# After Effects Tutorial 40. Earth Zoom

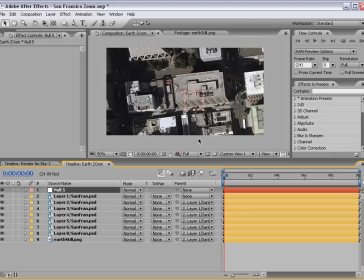12:28 Now, a null object isn't really a layer; it's more of a helper. It just helps you, offset things without actually changing the values of the layer itself. So in this case, we already have some scale parameters set up. So what we're going to do is parent layer number 2 now to the null.
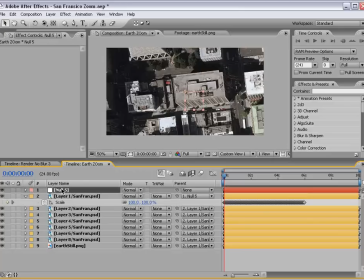12:48 And we'll call the null rotation. And then if we take the rotation and hit R, we can see the rotation, and we'll set a keyframe.
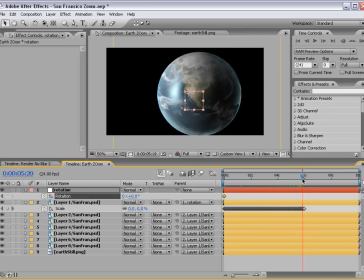12:59 We'll move forward to the end and set another. Then if we go to the and we want to kind of line these so that the animation lasts the appropriate time.
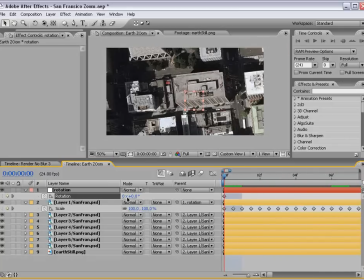13:11 And if we go to the beginning, we want to actually set this to 180 degrees.
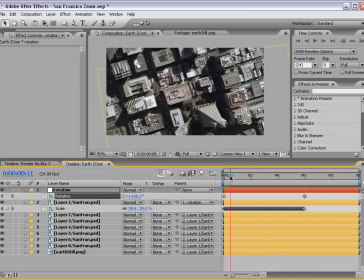13:19 And that way, it zooms out and spins.
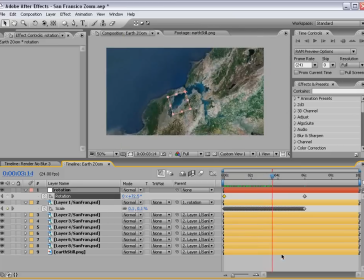13:25 And this helps for a few reasons. One, it makes it look cooler. And number 2, it kind of hides some of the imperfections, which is kind of nice.
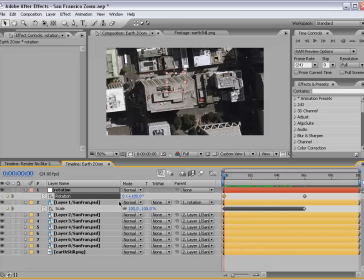13:35 So we can set it to 180, but also you can see that this isn't aligned.
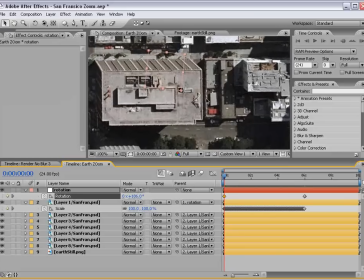13:41 So if we just kind of offset the rotation, we can just make a straighter line, so that it just
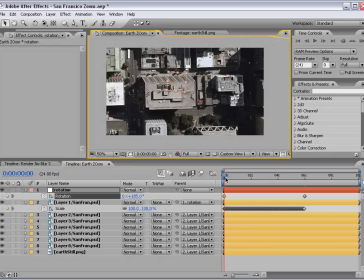13:49 looks a little bit cleaner. Okay, so it zooms out and to space.
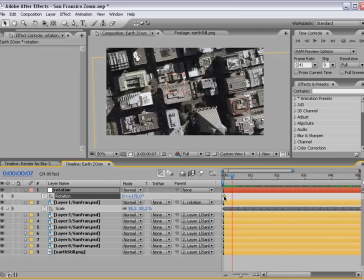13:56 Now we do want the rotation to start a little bit later, so we'll just move the keyframe over so that it zooms out, then it begins to rotate.
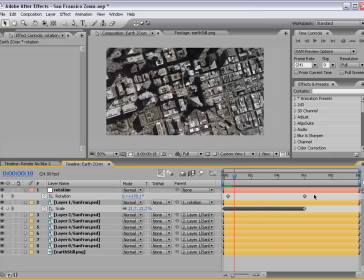14:05 And also we want to select the keyframes and hit F9, and that way it's kind of a smooth keyframe.
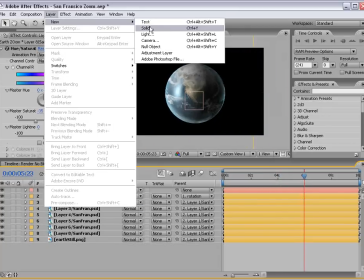14:15 Okay, now the next step, create a new solid, and we'll call this stars, and we'll choose Effect,
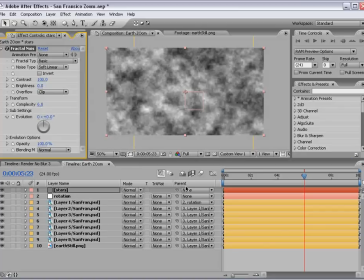14:24 Noise and Grain, Fractal Noise. And if we bring the transform scale down
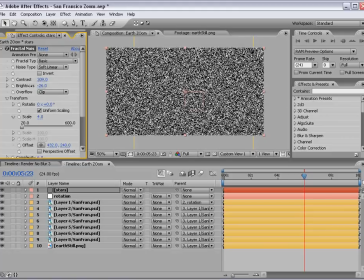14:32 and bring the contrast up and the brightness down, you can start seeing some stars.
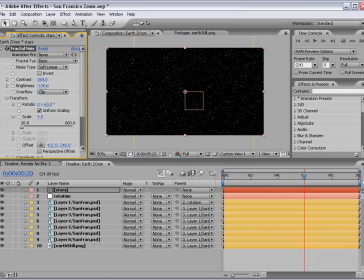14:41 And depending on how many you want to see or all that, you can just kind of play with that.
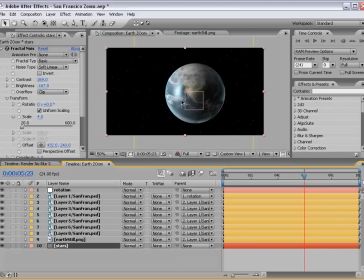14:46 But that looks pretty good. And we'll take the stars, put it beneath the Earth. At this point in time where you see the Earth, then parent it to layer number 1.
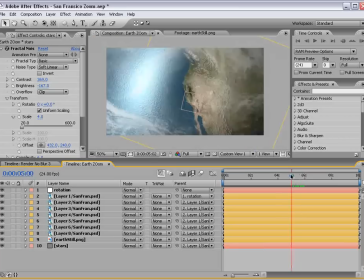14:55 And that way, everything is connected for this great big zoom as you see here.
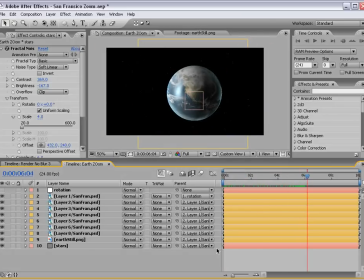15:03 Okay, we can shut the eye off for the rotation null so that we don't see that.
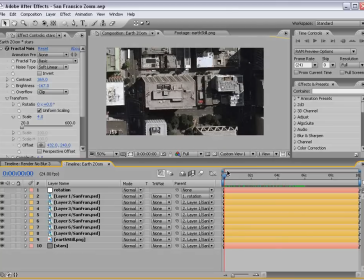15:08 And the next step is to add a little bit of a camera shake, as it's going through the wind and it's kind of this turbulent effect. So what we'll do is take our Earth Zoom comp, drop it into a new composition, or nest it there.
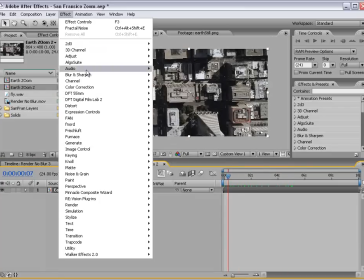15:23 And what we're going to do is add a slider control, expression control, slider control.
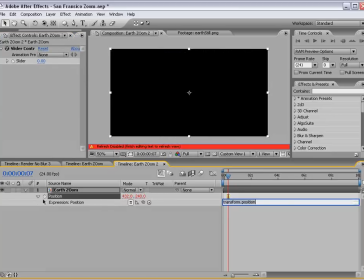15:29 And we'll hit P, bring up the position, Alt-click on the stopwatch, and then we're going to type wiggle 10, comma, this value, end parentheses.
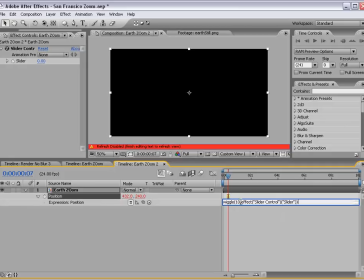15:46 So it's going to wiggle 10 times a second for this amount of pixels.
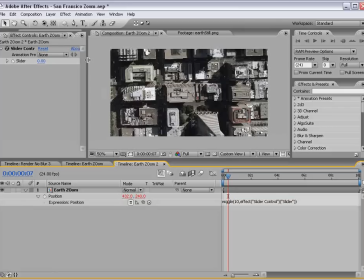15:52 And the reason we set up the slider control is so that we can animate that.
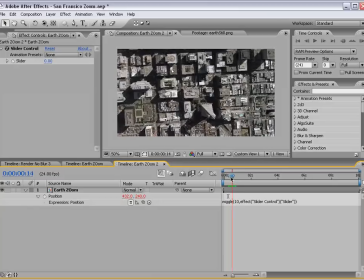15:57 So just as it begins to turn, we're going to set the stopwatch at 0.
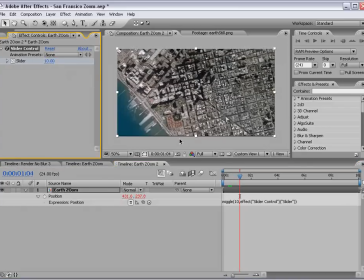16:02 Move forward a couple of seconds. We'll change it to about 10. Go forward to nearly the end of the animation.
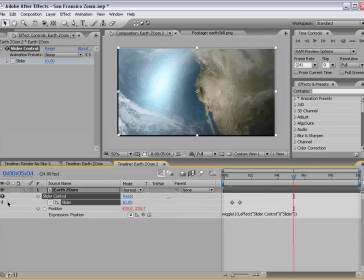16:11 And if we hit U, and we'll set a keyframe, and then we'll move forward again and turn it down to 0.
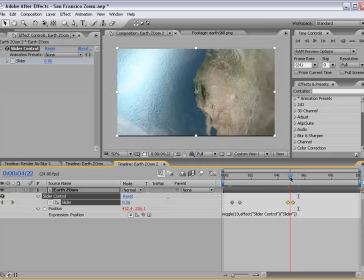16:19 And if we just move these last two over a little bit, that way the bumpiness stops as the Earth is revealed.
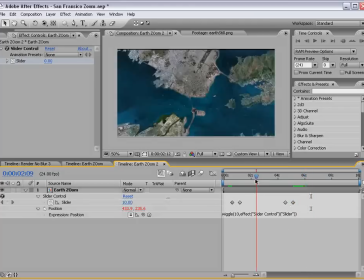16:27 So we also see this little black fringe.
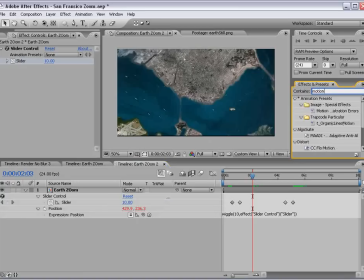16:31 So if we go to the effects and presets, we can type in motion tile, and we'll drag that out.